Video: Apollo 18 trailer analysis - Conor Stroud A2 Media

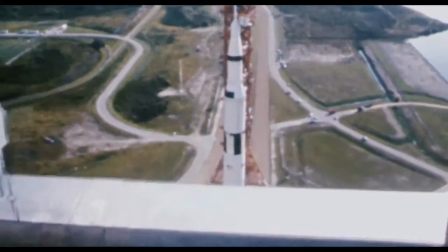This is my research into horror movies. Firstly, I'll look at mise en scène, as well as location, structure and pace.
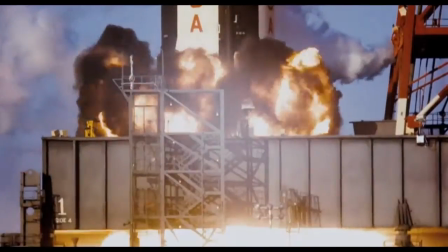The first thing I notice is the establishing shot.
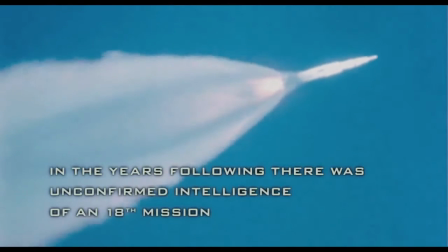This is where it really introduces the concept of the film to the viewer, as it shows the setting of the rocket as it's taken off. Also at the same time it has the text, but in the form of a typewriter, as it's synchronous to the date the film is set in, 1974.
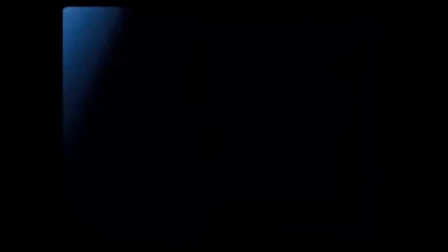The first 30 seconds are really just telling the scene of the film really, and all the previous attempts of the Apollo missions, etc.
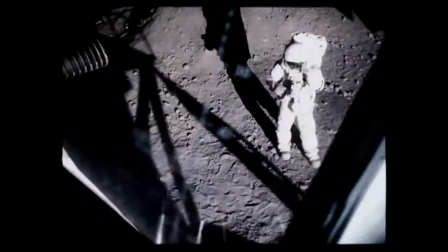The lighting is fairly high key at the time, and despite it being stock footage, it looks like a fairly safe scene with little threat.
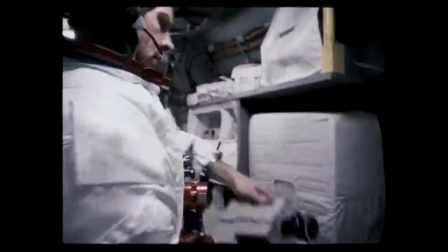After this though, there is electrical pulse of sound. This is where the stark contrast begins.
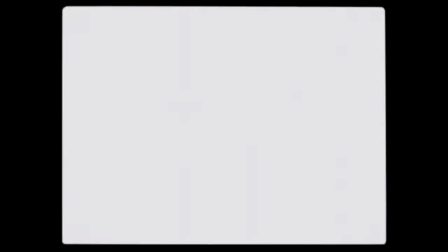The font reads in the centre with only a black background until now.
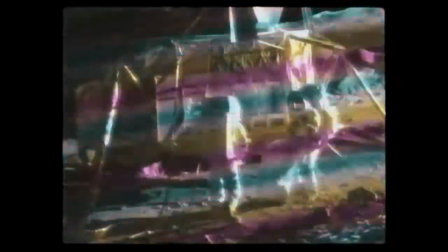From here on, the footage becomes grainier, the cuts become more frequent, even though the horror hasn't really begun yet.
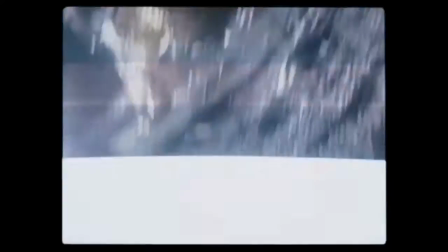It is from here that the non-diegetic music begins, that it's quite low-pitched and glum.
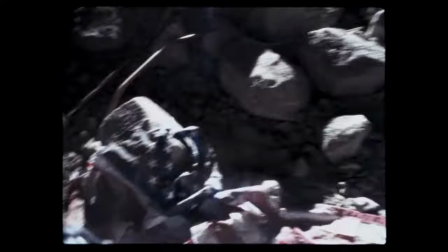Now the tension really starts to mount, with unforeseen circumstances like the US flag disappearing and other sorts of strange things happening.
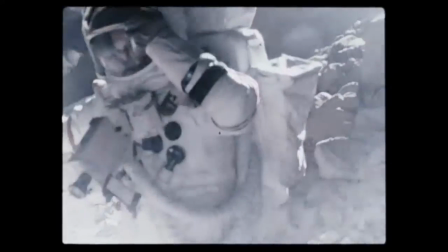The location becomes a lot more cramped, and they tend to be inside the smaller aircraft a lot more.
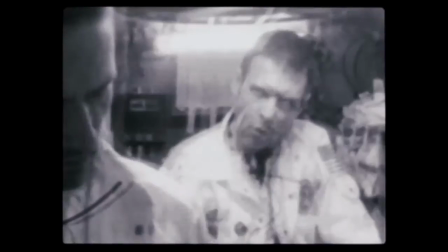As the trailer comes towards a conclusion, the pace quickens and the music goes faster and higher to a climax, where it will now fade to black.
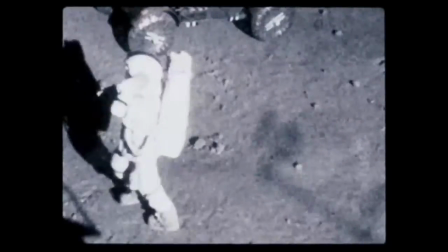Something's inside my suit. Nate!
Surprisingly, they give a lot of information away about the film.
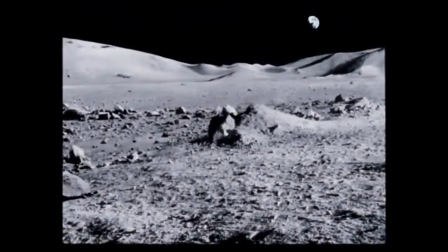They do give a lot of the plot away, with all the background as well, leaving the conclusion only really unclear.
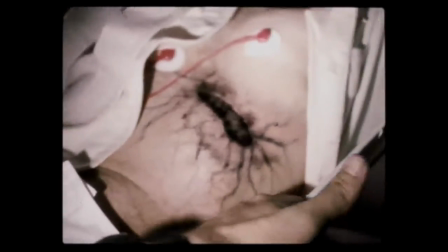That said, the background to the film is the main reason people would go to see this film. It's not really a stereotypical horror film with all the usual victims, so it has to really be explained in further detail.
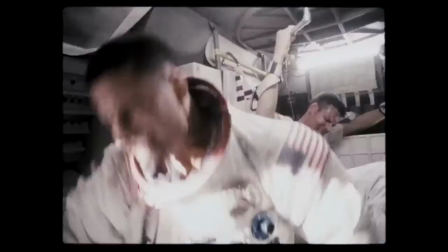Without this, the film is unlikely to be as successful as its unique selling point really is the intrigue of the attempted Apollo missions.
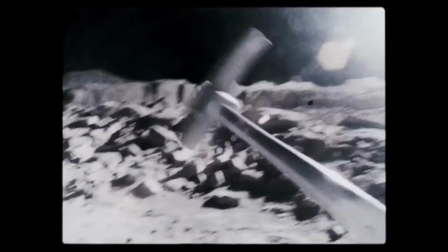They don't fully introduce us to the characters, but it is clear they are NASA astronauts.
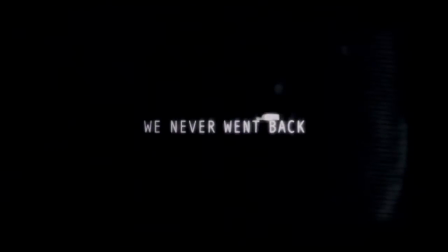The pace is now quickened, and it reaches a climax when one character seems to be a lot more isolated than the other. It's used to entice us as we have seen various parts of the film, and will hopefully come back to see the full film.
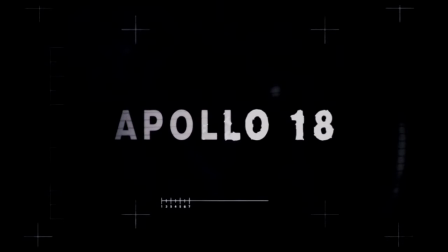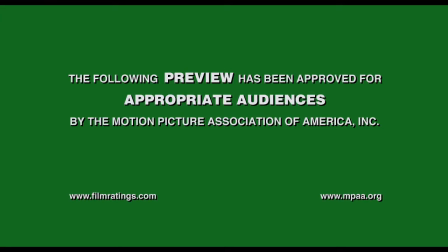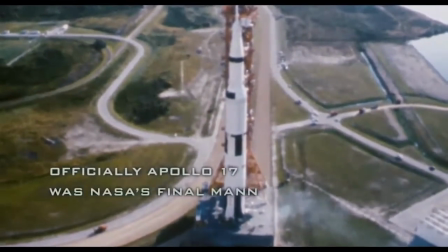I will now move on to the camera angles. There's not really too much to talk about this because it's mainly stock footage, so it's mainly just in the form of almost CCTV.
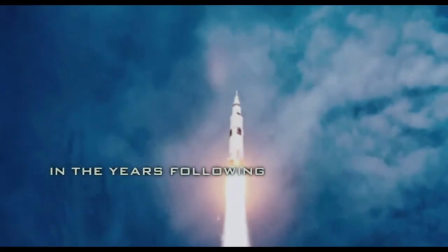One thing I do notice though is that the camera composition is often grainy, which is fully representative of the time period.
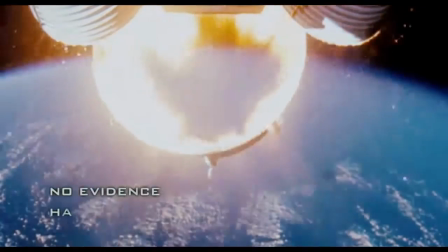Not only this, the composition is unclear when showing these shots, as if they tended to be in space, which coincidentally it is in space.
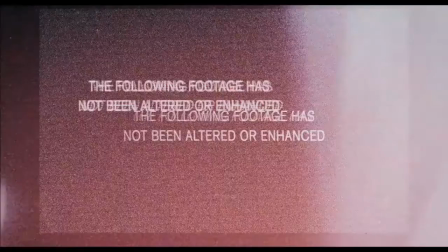They tend to be high angle from the static view that a CCTV camera may have.
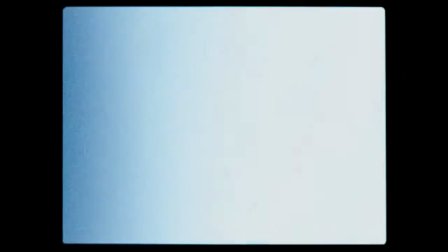On occasion it also takes an over-shoulder view from the aspect of one of the astronauts. This usually happens in the scenes of high stress to highlight the emotion.
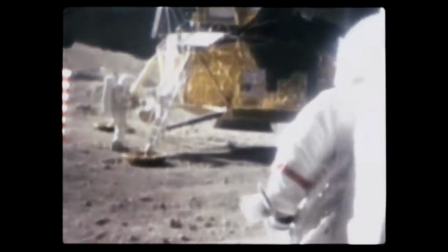On to sound. There's limited sound really, apart from the diegetic music that's usually the characters and the surroundings.
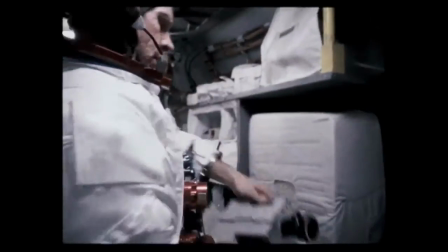Most of the sounds tend to be crackly and just something common of the 1970s. There's the noise of rockets etc, but not much else.
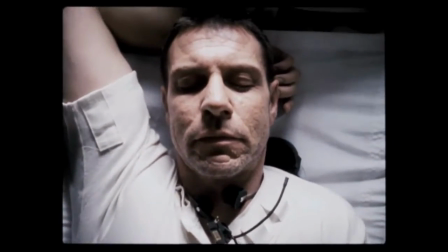Symbols. One symbol is the use of the American flag, which is eventually thrown on the floor.
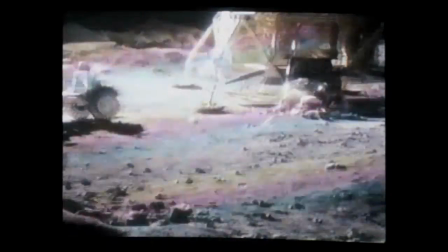In that, the Americans take their flag very seriously, with lots of pride, showing the power and the dominance and the ownership of the moon, as it were, over the Russians.
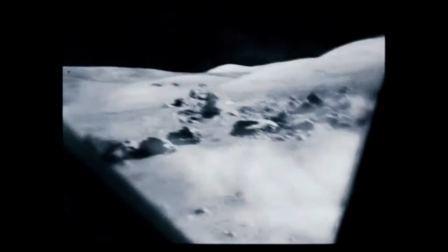So when the flag was removed, they were highly angered, saying, "Where's the flag?"
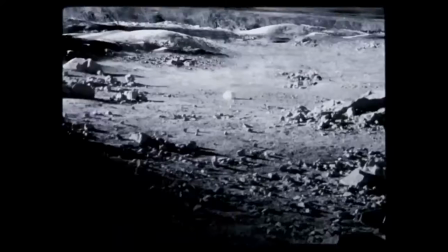The unknown villain is showing a complete disregard of this, almost saying, "I don't care if you are American."
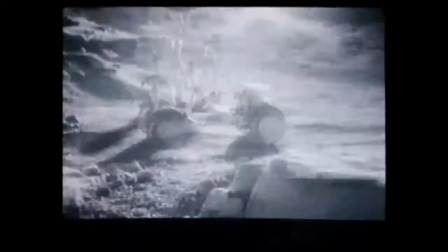Another is the Russian writing at the time,
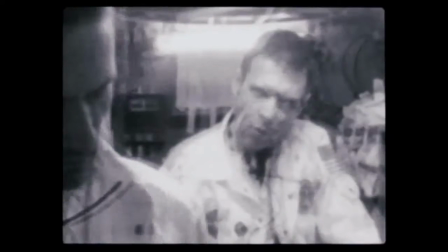with the cultural context of the Cold War and the space race and all the other stuff going on in the 1960s and 70s.
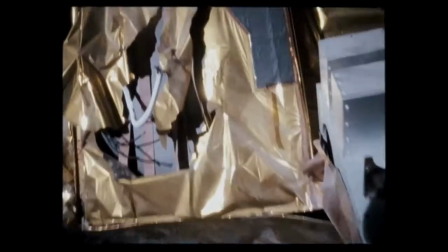It implies that the Russian cosmonauts will feature a main role in the villain of the film, or at least some role.